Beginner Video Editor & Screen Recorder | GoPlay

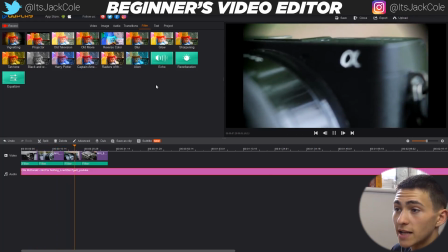8:13 It is a sequence that we've created of a few different shots of this camera, and then it is the vignette,
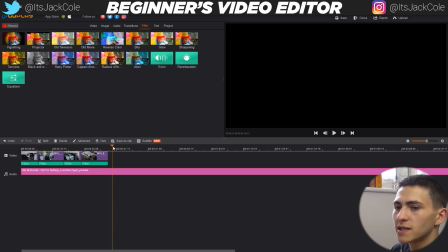8:19 which is bringing in the focus super nicely into the center of our object.
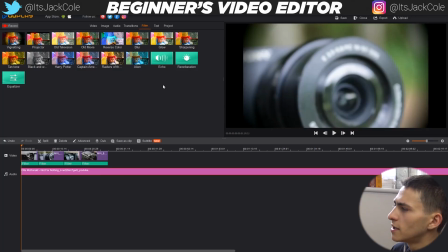8:24 Now, what can we do to improve this, guys, further? Keep messing. That's what we can do, no doubt.
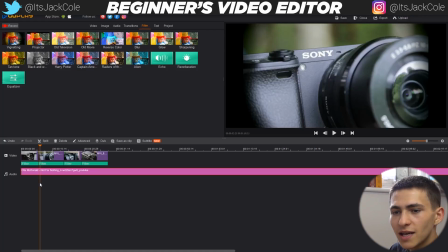8:30 In fact, what I want to do is actually kind of have a look at maybe
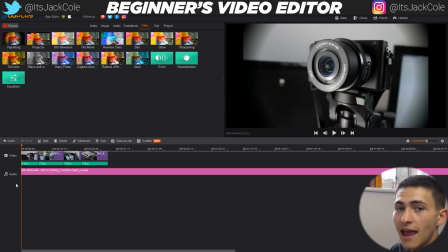8:36 bringing something to tie in the beginning and the end, all right? Now, what do I mean by that?
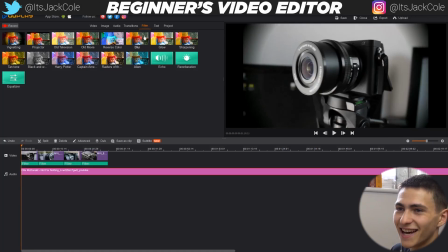8:42 Of course, I'm probably talking about a title. So let's actually try and do this, guys. If we go up here to text, we have a few different kind of presets, right?
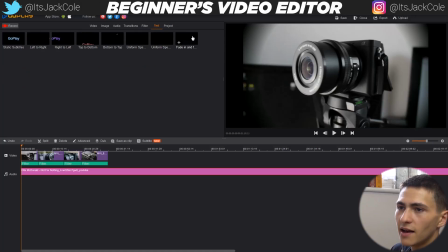8:50 So it's the GoPlay fade in text, which is pretty simple. I actually really like that one, but we've got a bunch of different ones that kind of scroll in from top to bottom, a couple different animations. Overall, I want to keep it nice and simple. So what I want to do is actually go ahead and bring in a title.
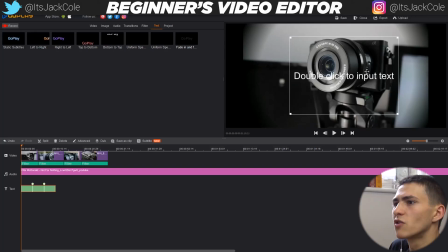9:05 And this is just going to be at the beginning. Now, to edit the text, you know, it may seem a little bit weird right here. All you got to do is double click it, and it's going to come up with this over here on the left. I was actually just going to go ahead and title this camera video, exclamation mark, okay? And to the font, we could actually go ahead and change that to, I'm just going to press G,
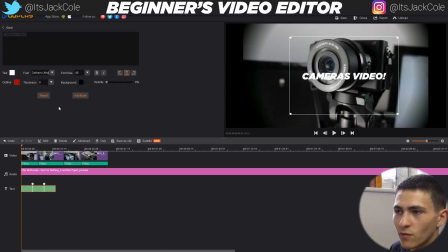9:24 and I'm going to put in my personal favorite font, which is the Gotham Ultra font, and then I'm actually going to take it a step further and make that a little bit bigger. But because we've made that a bit bigger, we got to make the text box itself bigger as well, because as you can see, it was being cut off before.
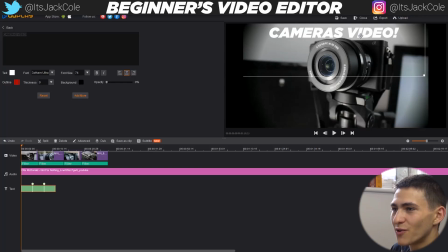9:40 Now, this right here says camera video. Let's find a nice place to put it. Maybe up here, somewhere nice and big that's going to command attention. And down here is the controls of it. You see, we could obviously bring it over so that the text actually disappears by the time that second clip
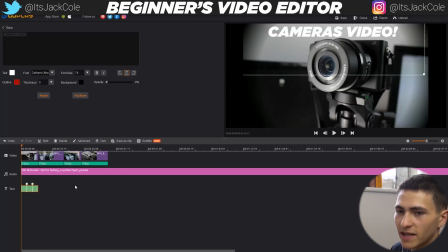9:58 starts hitting, or it's starting to disappear by the time that second clip starts hitting. But I reckon that's looking nice right there. If I actually think there is an outline that can be done, we could indeed add a bit of an outline where we do like a 2, and in fact, oh, all right, boom, there we go.
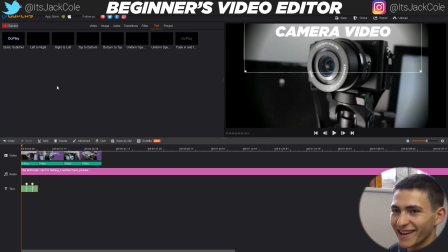10:15 My bad. I kind of messed that up a second ago. But there we go.
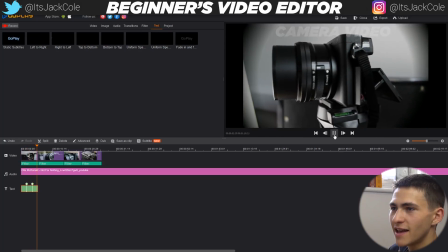10:19 We have a pretty cool title at the top, and if we actually give this a play, that is going to fade in and then fade out just as our next clip is coming up.
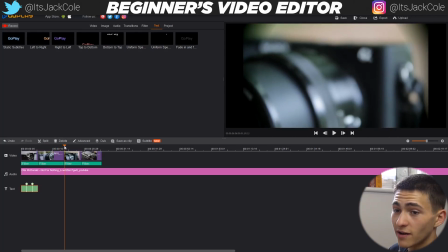10:27 And that is how we've actually created a very cool title, guys.
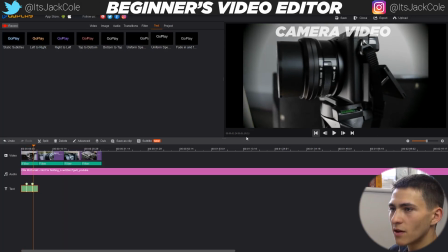10:29 And in fact, we can indeed alter that even, because I'm kind of not really liking it up there at the top.
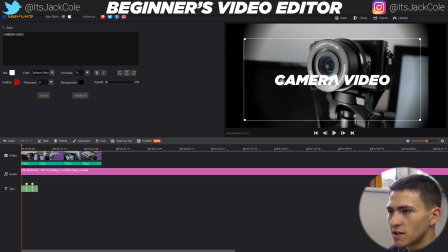10:36 So I'm going to double click it, and I'm actually just going to adjust this to bring it kind of more into the center of the actual video, right?
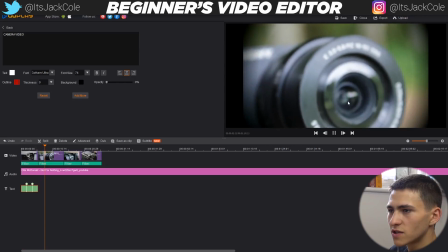10:43 So boom, right off the top, it's going to say this is the camera video. It's going to fade in, then fade out, and it's going to play our sequence here.
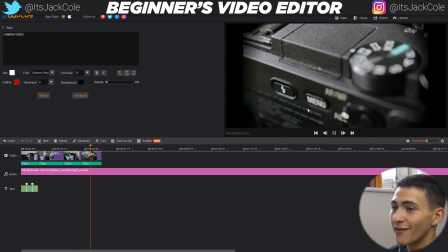10:50 And then, I think you guys probably get the gist, I'm going to add a finishing title at the end as well.
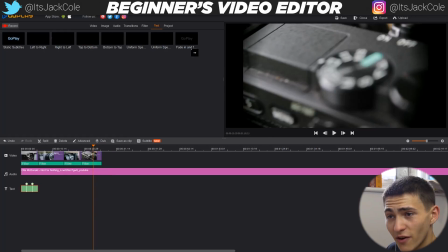10:56 So now that we've actually finished that, all we have to do is go back. And let's actually go ahead and just bring in another one of these fade titles and just put that right here. And in fact, you're guessing it right, I want to change my sliders here to make sure that it fades in just as the video ends.
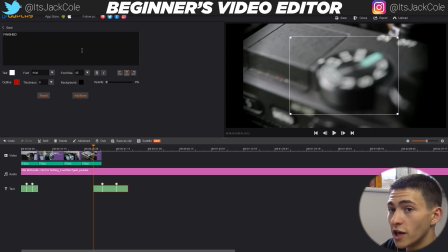11:11 So I'm going to click it, and I'm going to actually type in finished, a bunch of exclamation marks,
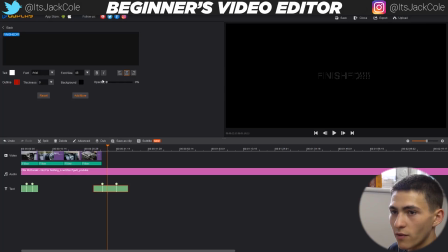11:17 and we're going to scroll to where it would be in top quality, and actually just bring the opacity all the way up to 99, yeah, about there, wherever it's fully visible. Again, go ahead and just change our font.
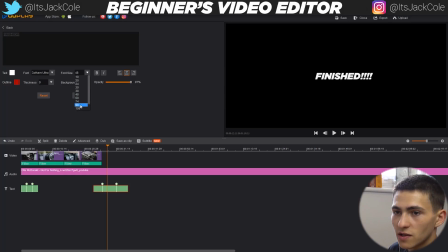11:28 Let's go ahead and find that font that I really like, this one here, and let's actually change it to the same size as it was before, and boom, it is finished.
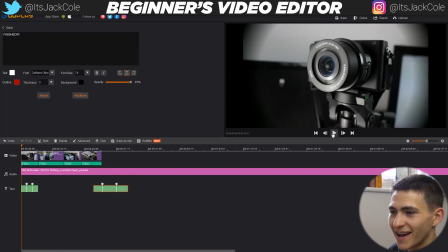11:37 Just like that, it is finished. If we give a play to this right now, guys, it is going to fade in the camera video title at the beginning,
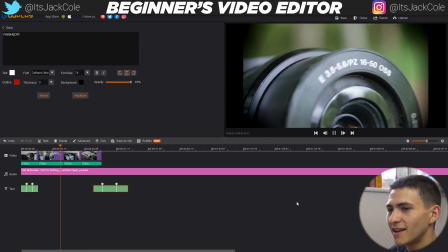11:44 fade it out just for our second clip, and is going to play our cool sequence with the vignettes,
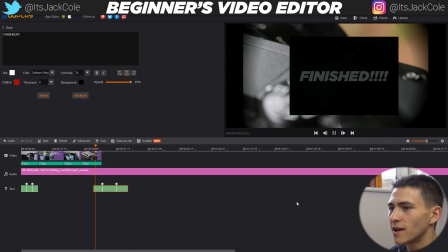11:49 which are drawing attention to the center of our screen, and it's going to be finishing just like that.
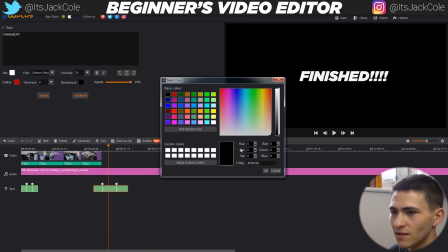11:54 And in fact, the background is definitely a problem right there.
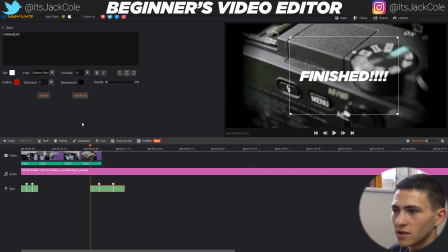12:03 Oops, should probably bring that down a bit to the opacity down. Get the opacity down.
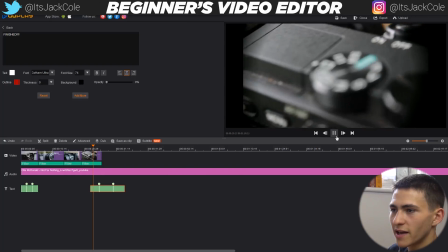12:08 That was obviously the problem. And now if I actually give this a play, boom, finished.
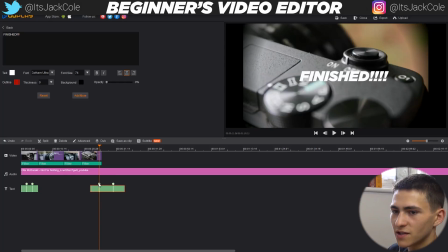12:14 Finished right there, finished. And essentially that is it right there, guys.